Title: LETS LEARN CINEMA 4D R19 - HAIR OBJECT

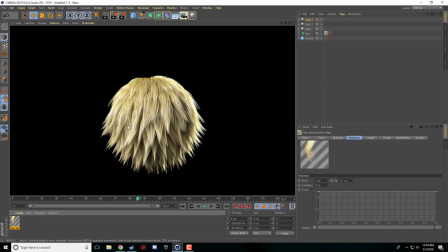[8:17]
Oops, that's the wrong bun. Yes, we want to stop that. So yeah, so if we, that one just bunches up the hairs together.
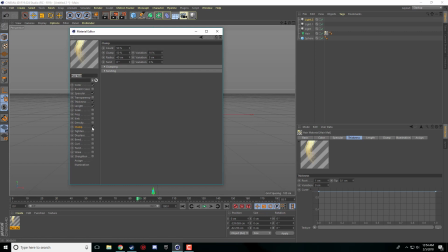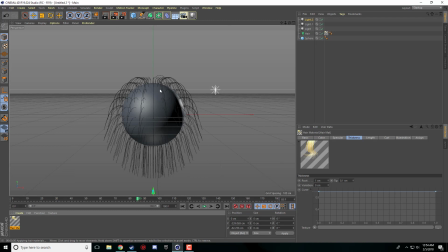[8:30]
Curl, curls the hair, but it kind of makes it a little bit wild.
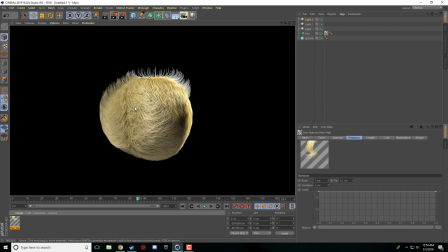[8:35]
I'm pretty sure it's meant for much longer hairs. This just looks like somebody had a really bad hair day.
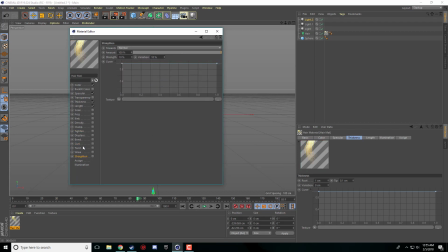[8:44]
And then there's a few of these that I don't fully know. Like I feel like Wave is just a wave in the hair.
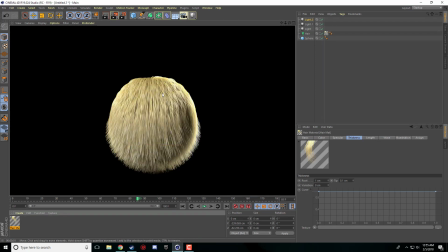[8:50]
I feel like that one's pretty self-explanatory. Yeah, add some texture to it.
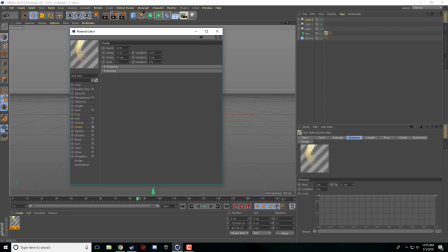[8:57]
But yeah, so you can really mess around with some of these and create some nice little effects with the hair.
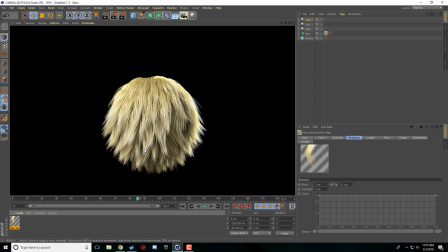[9:08]
But like I was saying, the biggest thing that you've got to worry about is the lighting in the scene. Because if you were to take all of these lights now,
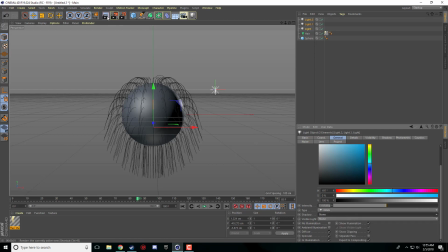[9:18]
I'm just gonna highlight all of them and turn off the shadows and re-render this you can see this just looks you
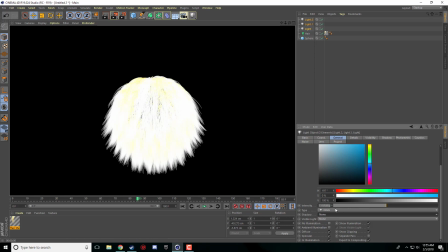[9:26]
can't even tell what that is it's almost blinding so switch
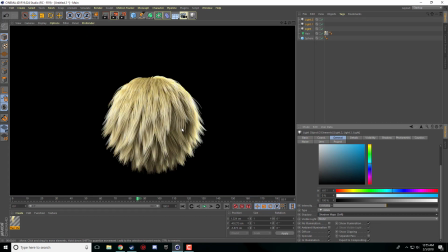[9:31]
back to shadows re-render it it makes a world of a difference so that is basically the biggest thing that you have to worry about when you're dealing with hair is the lighting you want to have a few different multiple angles and make sure you have those those shadows on
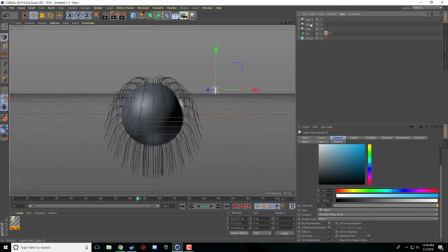[9:52]
sometimes this this backlight here is a nice touch because
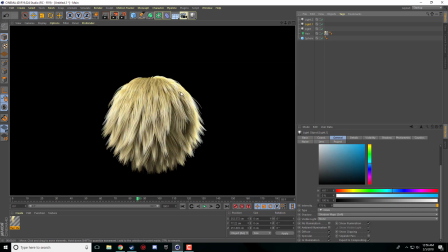[9:58]
it really gives a nice highlight on this side of the hair but other than that the whole thing is kind of just trial and error if you
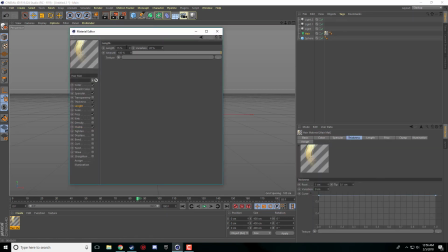[10:08]
want really really long hair let's see how long I can make this if I go like
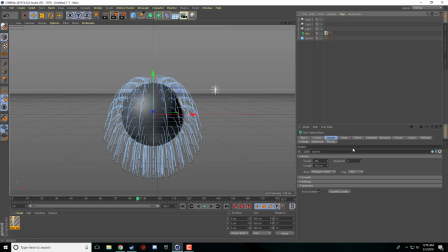[10:13]
500 I guess I got to go into the actual hair object. I think this is the one here. If I go under guides, I don't know if this is just the length of the guides.
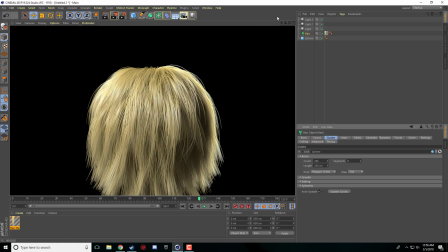[10:31]
And we'll stop it right there. We'll render it out. Yeah. So the length of our hair is actually under guides.
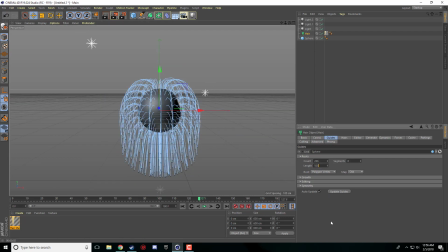[10:40]
And you can set this to whatever you'd like. I can set this to 500. It's going to make crazy long hair. I'm just going to move this back to the beginning. I'm just going to let this play out so that last little strand falls we don't have enough time so I'm just going to add some time
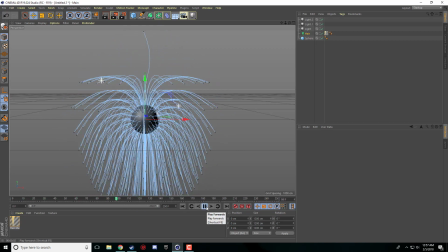[10:59]
play it there we go that falls and now we can see it's kind of like a big monster
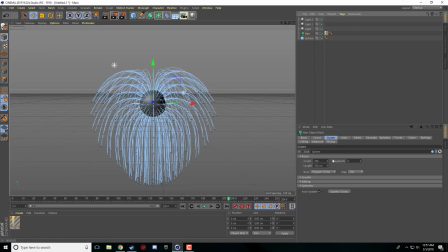[11:14]
big fluffy monster here but yeah so like I was saying you just kind of you can you can choose you can kind of go into all these little options mess around with some things you could change
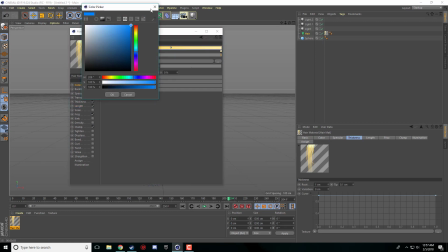[11:27]
the color of the hair like if I wanted to make it some some crazy some crazy colors here like if I just put this one blue I'll put this one like a darker blue or almost like a purple
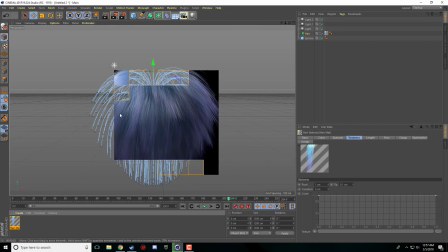[11:41]
you re-render it and you get some pretty crazy
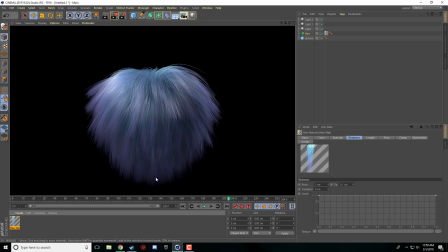[11:46]
effects but yeah there's tons of stuff that you can use hair for and I honestly think the biggest thing is just the lighting of the scene so if your hair doesn't look good just maybe try to concentrate on your lighting a little bit more and I'm sure it's going to clear it right up.
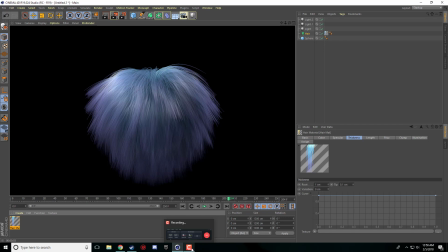[12:04]
All right guys that's going to be everything for this tutorial and I hope to see you guys next time. See ya!